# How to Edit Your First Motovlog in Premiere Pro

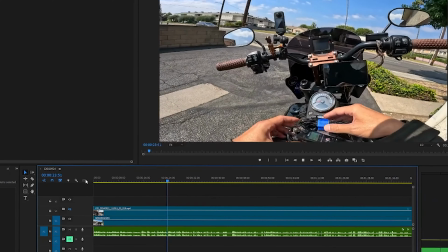12:27 And I'll get into why I'm using recorder, because I also have the GoPro media mod, which also captures audio.
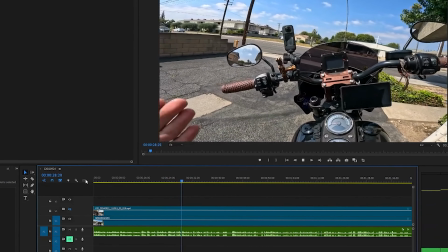12:34 But I've had issues with this, like on the freeway.
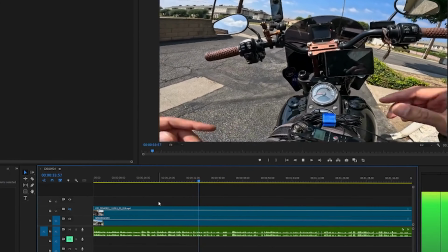12:37 It's hard to regulate the volume with this, so I use this so I could fine-tune the volume.
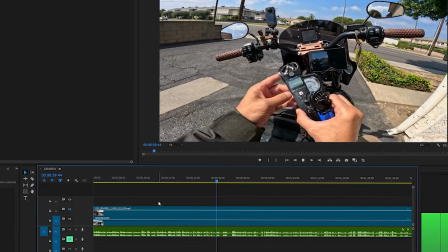12:44 But I'm going to show you guys how I go about that.
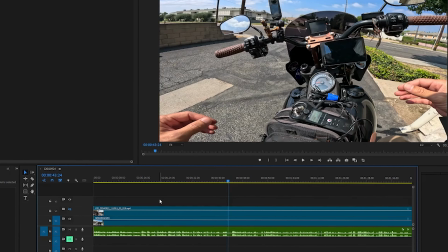12:49 Okay, so let's cut it there. I'm just going to cut the clip there, cut them all, boom. I'm doing this on the fly, so bear with me. A little bit, just to get some footage.
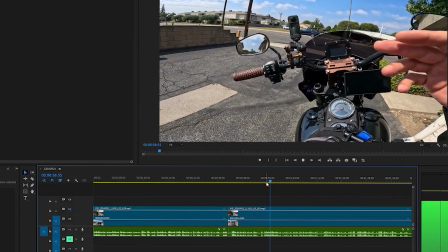12:59 The first thing that you want to do when you have audio and multiple cameras.
There you go, I like it right there.
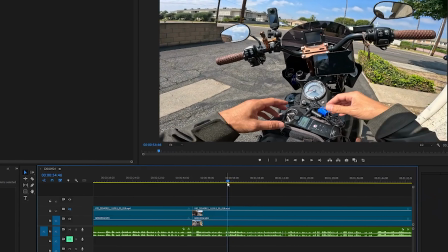13:05 So, I'm gonna cut these here. Boom, boom. And I'm gonna get rid of this. I'm gonna bring these two together.
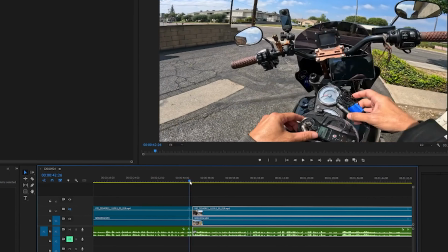13:17 And now, here's a cut right here. Check this cut out.
About that. As you can see, the first thing...
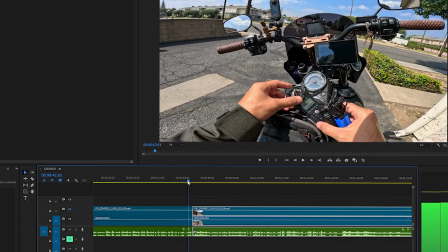13:23 So you can kind of tell that there was a cut right there.
I go about that. As you can see...
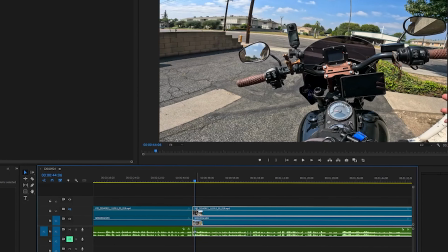13:29 One way to fix that is to jump into the other camera angle, and this is why I like using two camera angles to maintain that continuity of the footage and to make it seem smoother. Okay, so how do we do that? So since I'm starting the video over here with GoPro,
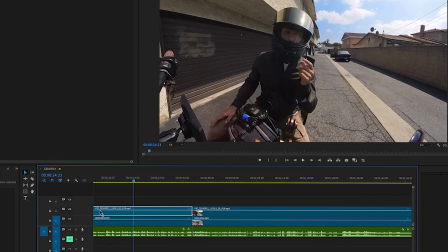13:50 I'm gonna unhide the Insta360 track and delete that. We're just doing GoPro footage, and it's gonna cut now here to the Insta360 footage.
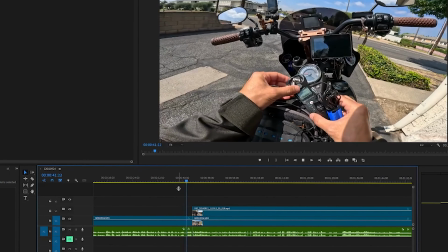14:02 I'm going to show you guys how I go about that. As you can see, the first thing that you want to do when you...
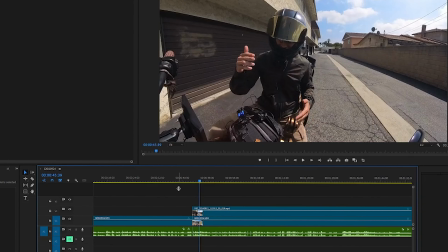14:09 So now you can't tell if there's a cut there. I just cut to another camera, and that made it, to me, seem a lot smoother.
Thing that you want to do when you have audio and multiple cameras is to do...
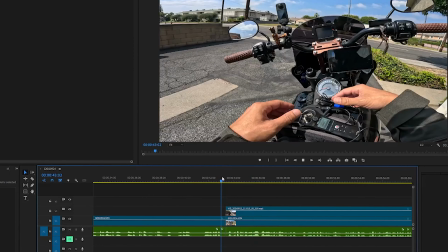14:22 See, this is the magic of editing right here, so watch this.
As you can see, the first thing that you want to do when you have audio and multiple cameras
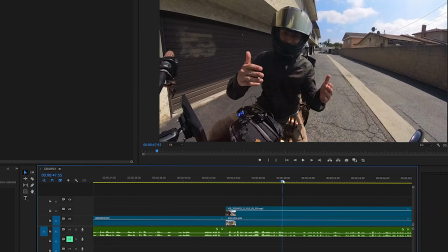It is the magic of editing. I'm gonna show you guys.
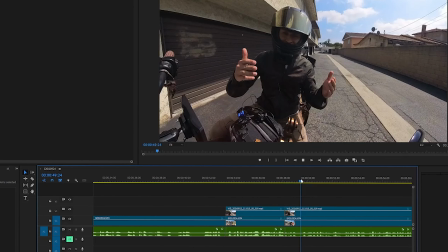14:52 I'm gonna cut it there. I'm gonna take out these two. I'm gonna smash these two pieces together. And now
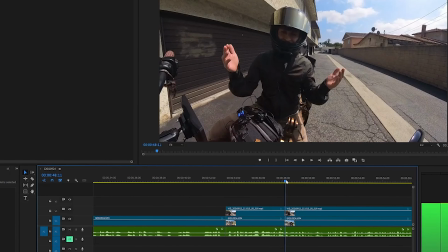15:09 I'm going to cut this one down.
To do some type of syncing so that you can take it into the editing software.
I'm gonna do this. I'm gonna cut it here, here, here. I'm gonna take this piece and delete it.
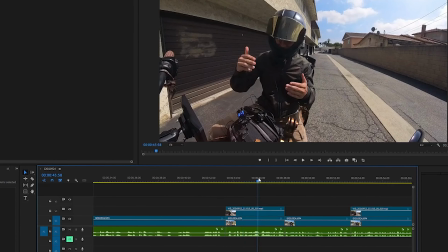15:28 So now you can't really tell that I stumbled there.
Have audio and multiple cameras is to do some type of syncing.
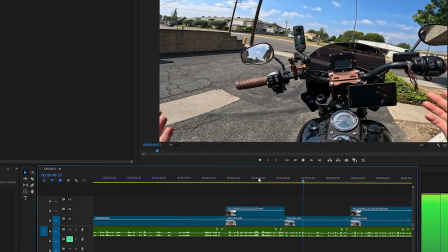15:36 You see that?
Audio and multiple cameras is to do some type of syncing so that you can take it into the editing software and match up the clips and the audio.
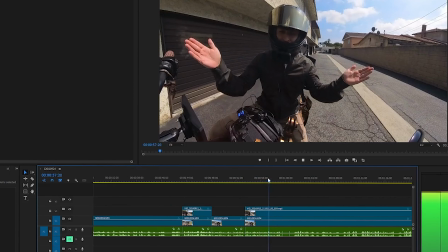15:46 So something as simple as a hand clap will do. I usually do like two hand claps. Just boom.
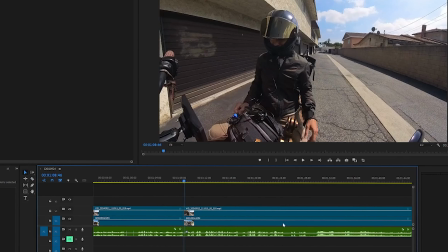15:52 So let's see, where do I want to pick up next?
And then I'm going to start the bike. I like to do this stuff before I start.
Yeah. Show you right here. Cut that out. It's tedious. I know it looks tedious, guys, but I'm a little extra when it comes to this.
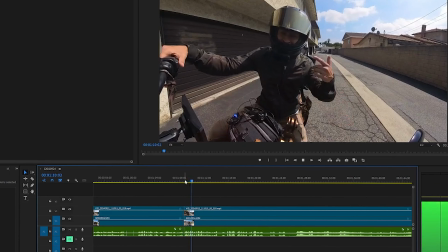16:12 And then I'm going to start the bike. I like to do this stuff before I start the bike because then the bike noise will interfere with that. And then once the bike is turned on, I may have to adjust the levels of this because, yeah, it's a Harley, so it gets really loud.
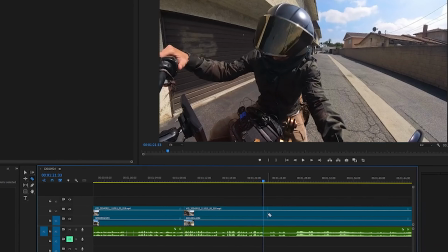16:26 Okay, so I like to cut it there. Boom, boom, boom. And I'm going to take off that top one. As you can see, it kind of starts having a pattern and a flow.